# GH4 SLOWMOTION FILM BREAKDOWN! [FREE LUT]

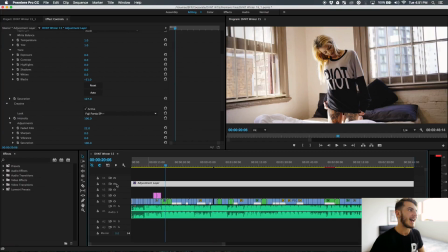[0:00]
What's going on guys it's your boy Sam and today I have a super exciting video for you all. So a lot of people have been commenting on my GH4 slow motion test footage and asking how I got the image looking like I did. You know some people have said it doesn't really look like GH4, the dynamic range looks better than it's meant to,
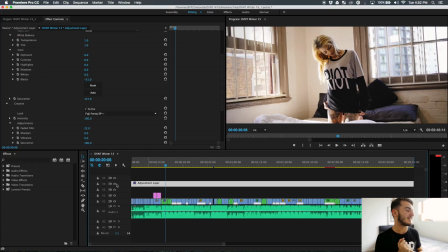[0:18]
you know the colors look a lot different to what they're used to and you know there seems to be no noise in the shadow as well and I'm going to touch on all those things and what I did how I shot on the day how I cut it together and how I've color graded it and I've actually put the color grade down
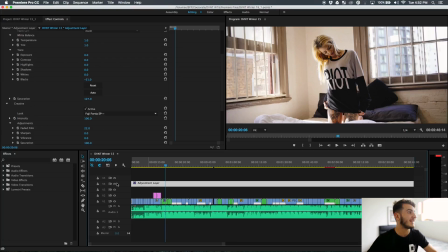[0:34]
below for free for you guys to use in your own projects so let's get into it first things first color profile on the day I'm sorry I said CineV but looking at the footage right now I found the project today and looking at it it does look like CineD so
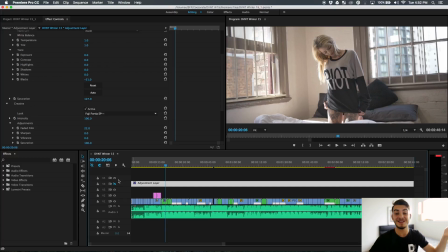[0:50]
I'm sorry for misleading anyone if I did but it would have been CineD looking at this and I would have turned contrast all the way down, saturation all the way down, sharpening all the way down, noise reduction off, eye resolution off, eye dynamic off, just everything as flat as possible.
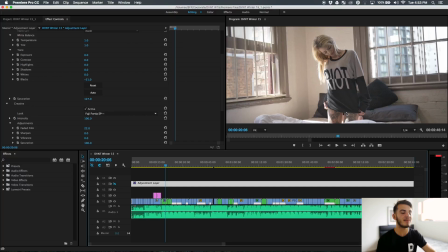[1:07]
And the key to shooting in kind of a log, this was before V-Log was out, but the key to shooting in like a log kind of format is to overexpose a little bit. So this isn't as overexposed as I'd shoot V-Log, but it is overexposed. and the reason you do that is because if you expose normally and then when you try and make add contrast back in
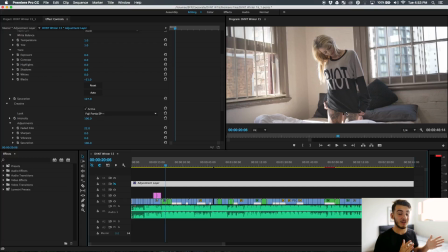[1:26]
the blacks like it's super dark firstly and secondly you're going to have noise in the blacks as well because there's shadows on the day it's a lot shadows a lot of noise so you're overexposed a little bit so there's no noise hope
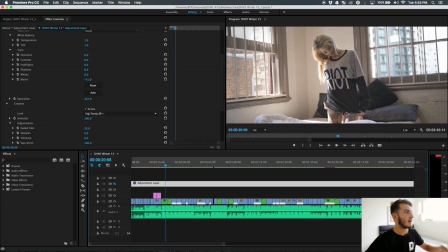[1:41]
that makes sense and then you can add the shadows back in and post which is what i've done so this color has done a lot so what I've done is I've put this light below it's the Fuji 40 SP double negative and I've applied that firstly I went through a lot of lights and
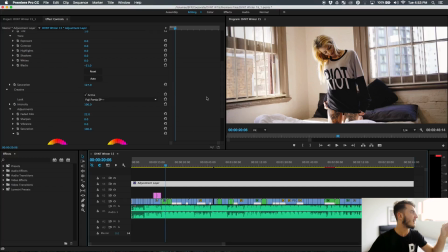[1:56]
found the one I liked and this was what I liked and from there I've warmed it up a little bit added a bit of magenta and that just helps with the skin tones and then I crushed the blacks a lot and that's what makes the noise go away you
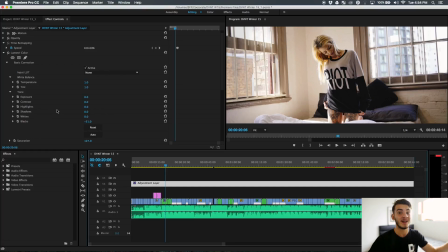[2:09]
just crush the noise right out of it and because you're very exposed you can to bring the shadows back to what they should be you have to crush it a lot if I just make it zero you can see it's super bright and that's not what you want you can still see the noise in her shirt and then
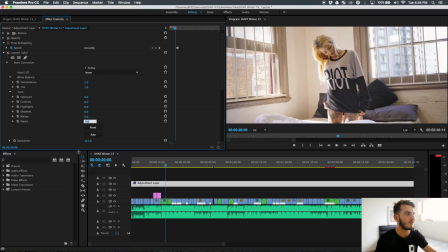[2:23]
the pillow so if you crush the blacks like I did which is negative 51 it gets rid of it and it adds shadow and contrast and depth to the image and then I've just brought the saturation back to what it should be because I was shooting super flat and then from there to bring
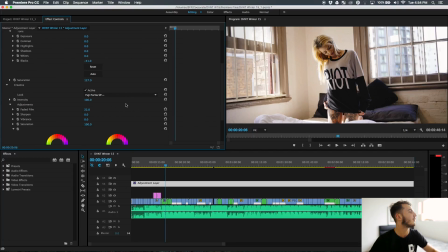[2:38]
up kind of the shadows a little bit because I didn't want super contrasted I've just added faded film well that's a lot but just to show you what it does you know it just brings those shadows up so I've just done 22 and that's pretty
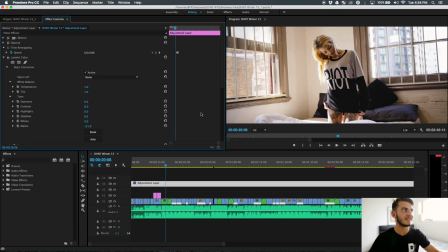[2:53]
well the whole grade I did you know it was a lot of trial and error just testing out different LUTs that brought the skin tones to what I liked but Fuji 40R down below and the key to the dynamic range is super simple to see you can even see it in the frame itself right here
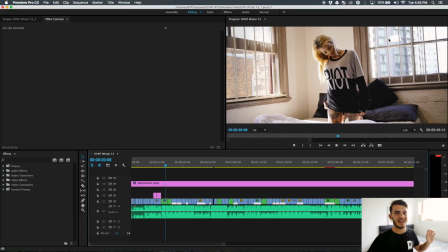[3:10]
this is a light I've lit the inside to match the outside as best as I could with what equipment I had and it wasn't a super big budget you know they didn't have big HMI jokers or anything like that. Here is the set photo for you guys.
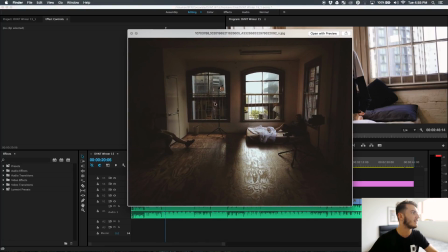[3:24]
So I took this on my iPhone right here is the front light which you can see in the window and here is another side light which just kind of helped bring her up to match the outside and then here's the GH4 on a slider.
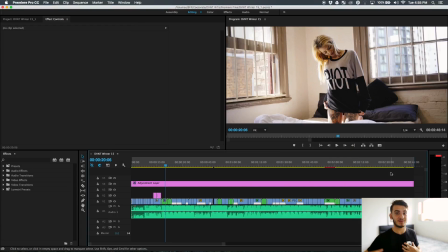[3:38]
So yeah super simple to get the best out of the dynamic range you just match the inside to the outset as best as you could and then yeah obviously over exposing a little bit of colour does help a lot but yeah that's pretty well what I did and that's what I did for
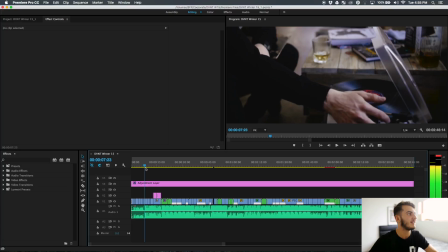[3:54]
everything so if I scrub through here back a little bit to the start you can see it if I go forward to this exit you can see it here
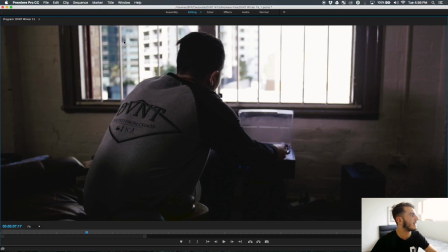[4:02]
and because the lights aren't super massive you know I've lit here so you can see that there's tons of shadow here tons of shadow here but the Devianty logo is actually lit and that's that backlight so there's one behind the chair and that's the shadow casting here and here.
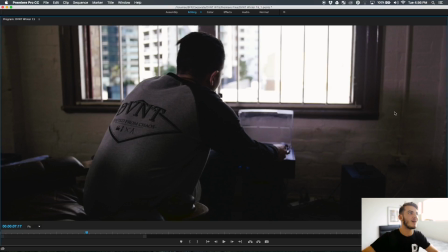[4:20]
So it's super simple to read and then I have another one coming this way which you can see the reflection here.
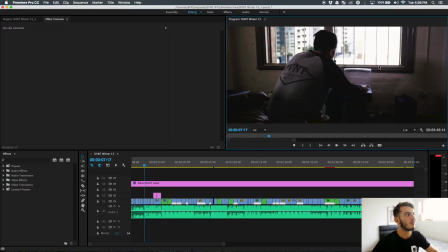[4:27]
So that kind of just lights him up and helps him match the outside but it's still super blown out. You can tell that it's a GH4.
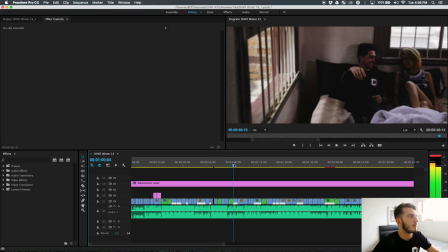[4:35]
So that's pushed through a little bit And there's a clip here I want to extend, let me just find it, this right here,
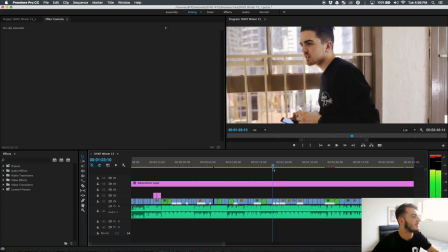[4:44]
there's this one. So I'm just going to extend this out and show you exactly what the lighting is doing.
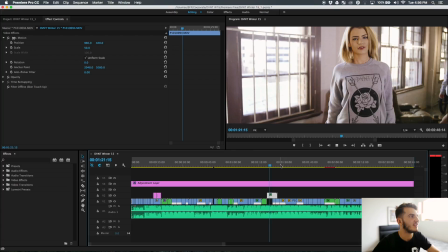[4:52]
So if I let this play for the full clip, you can see she walks out of the light, and you can actually see the light right here.
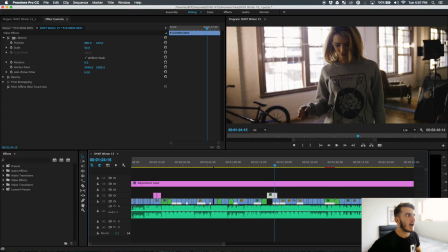[4:59]
So for all of my setups, I had the lights just off frame, because they're not super strong, they need to be super close. And you can see what it does so right now she's super shadow like tons of shadow sorry
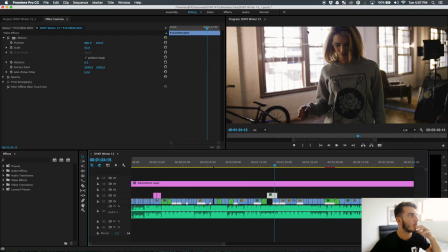[5:14]
And if I wanted to expose her properly the window would be even more blown out, so let's go back
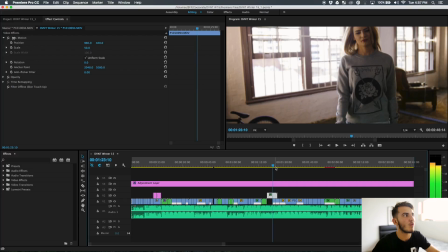[5:22]
Right to here This is where you can see her walk in and out of the light and you can see how much it actually does
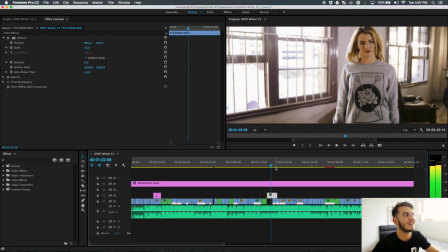[5:29]
so It does a lot and if you go frame by frame oh yeah,
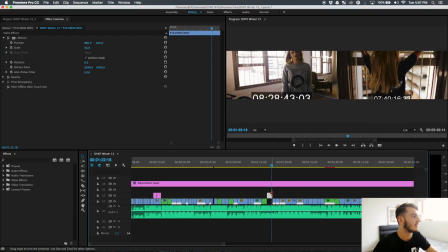[5:34]
if you go frame by frame you can see how much it does and then also to break down the clips even further you can even look into eye lights into
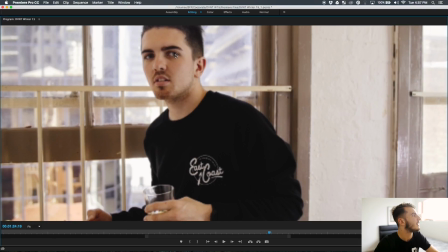[5:43]
the eyes right here Marcus in his eyes you can see a little reflection of a light right here and I've done that for
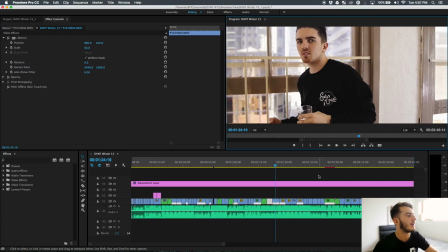[5:51]
every clip just matching them to the inside cool
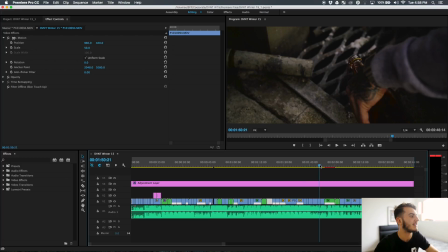[5:58]
and outside clips it's just natural light I haven't got any reflectors or any lights outside and then going through more BTS
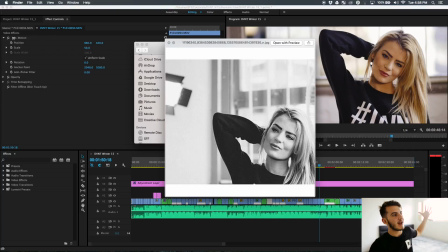[6:07]
this shot is this shot right here and I've got one light behind her one in front pretty well all day is just sandwich lighting one at the back to help separate them from the background and then one in the front to bring them up to expose
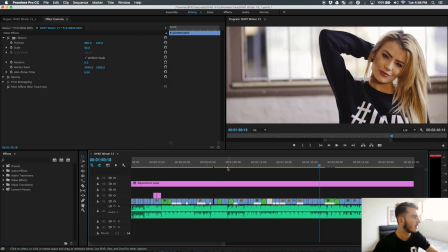[6:19]
to the outside um let's keep looking through
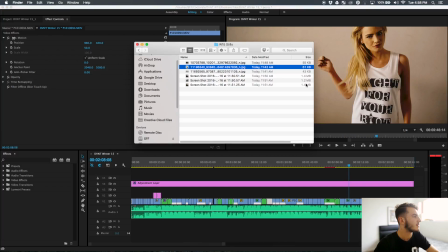[6:26]
Let's have a look at some of these other set photos.
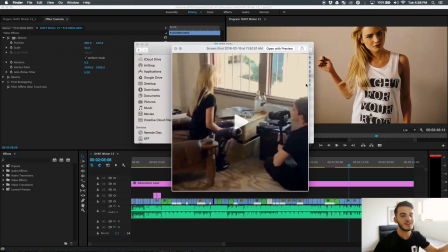[6:28]
So this one sandwich lighting again one in front one behind Here's me with the gh4 on the glide cam so you can see it is gh4
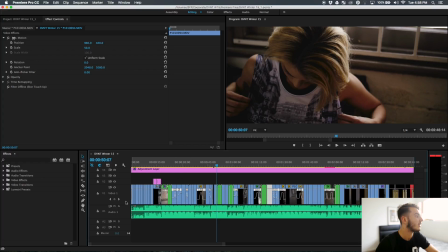[6:40]
There was one other thing off speed ramping so During the editing phase I did speed ramp
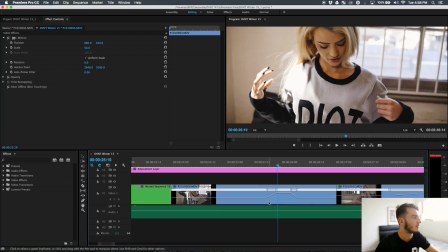[6:46]
Quite a bit and it's super simple a lot of people have asked how I did it and I'm going to show you that right now So on this clip we'll just show you So first things first
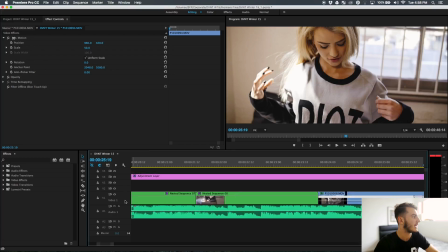[6:54]
you want to extend this out by just scrolling up and down on the track and then you can have,
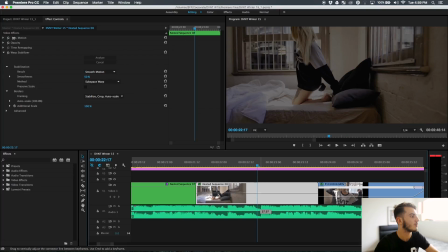[7:00]
so right now this is set to opacity so you can make it darker or brighter so if you have overlaying tracks you can do that but what you want to do is right click
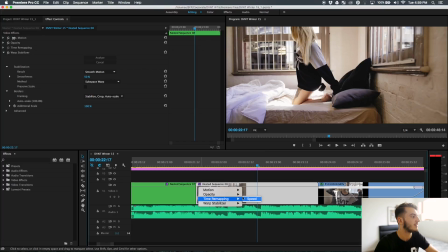[7:08]
on effects and you want to set it to speed remapping. So now the line in the middle is 100% so normal speed anything above is quicker and anything below is slower. So now you can come into time remap and you can set keyframes.
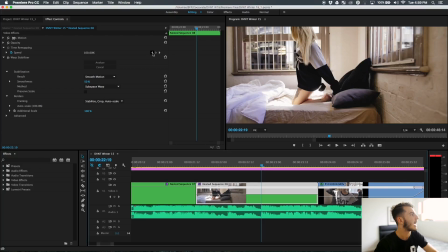[7:23]
So what I do is I go to a beat of a song which is right here and I hit stopwatch and then I go to where I want it to be quick again and I would go stopwatch again and then you can speed it up and then ramp it with these little things
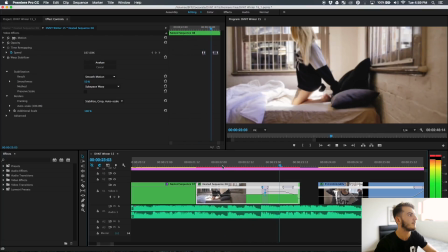[7:37]
right here. So now it speeds up. Very hard to tell on that clip but that is how you do it.